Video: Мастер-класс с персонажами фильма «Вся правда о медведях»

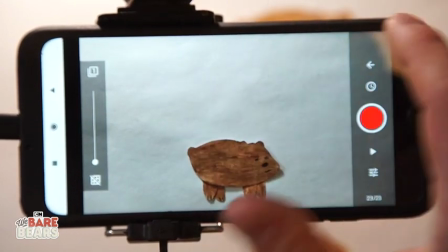Если только предыдущий, то вниз. Возвращаемся
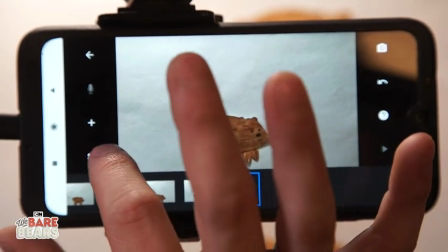назад в такое меню. И здесь все настройки, которые вам понадобятся, будут под кнопочкой шестереночкой.
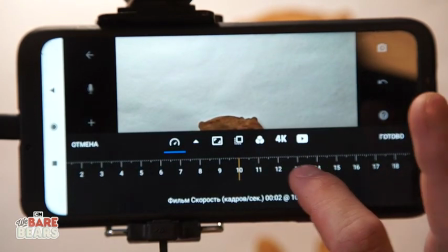В первую очередь и главное, что я хотел бы вам показать, это регулировка частоты кадров.
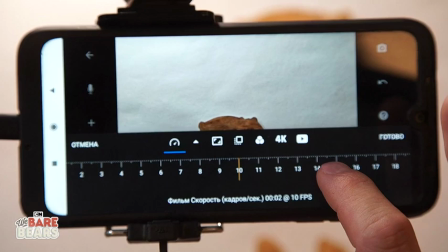То есть сколько кадров мы видим за одну секунду. Я предлагаю снимать 10 кадров в секунду.
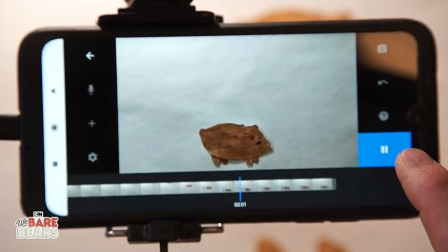Так вам удастся создать достаточно плавное движение, и при этом это будет не слишком сложно.
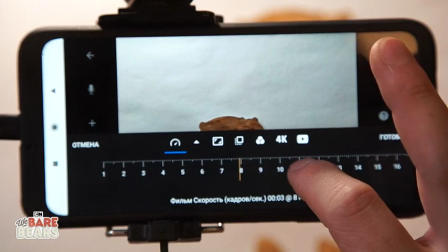Если я выставлю другое количество кадров в секунду, скажем,
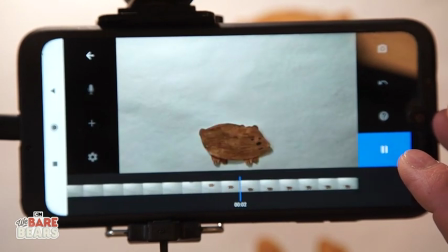6, то вы увидите, что движение получается намного более медленным и существенно более рваным, не таким плавным.
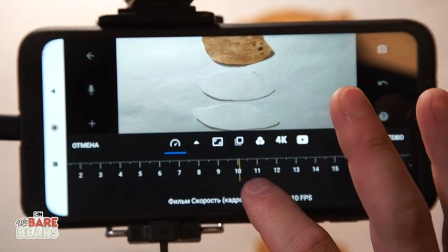Поэтому давайте договоримся снимать на 10 кадрах в секунду.
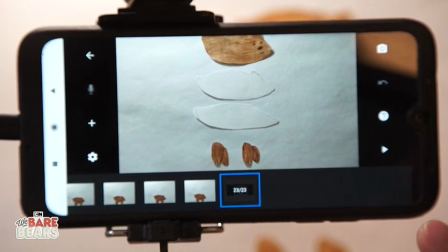Здесь есть еще целый ряд настроек, с которыми вы точно сможете разобраться. Программа достаточно простая. Можем приступать к созданию нашего проекта. Через некоторое время посмотрим, что получится.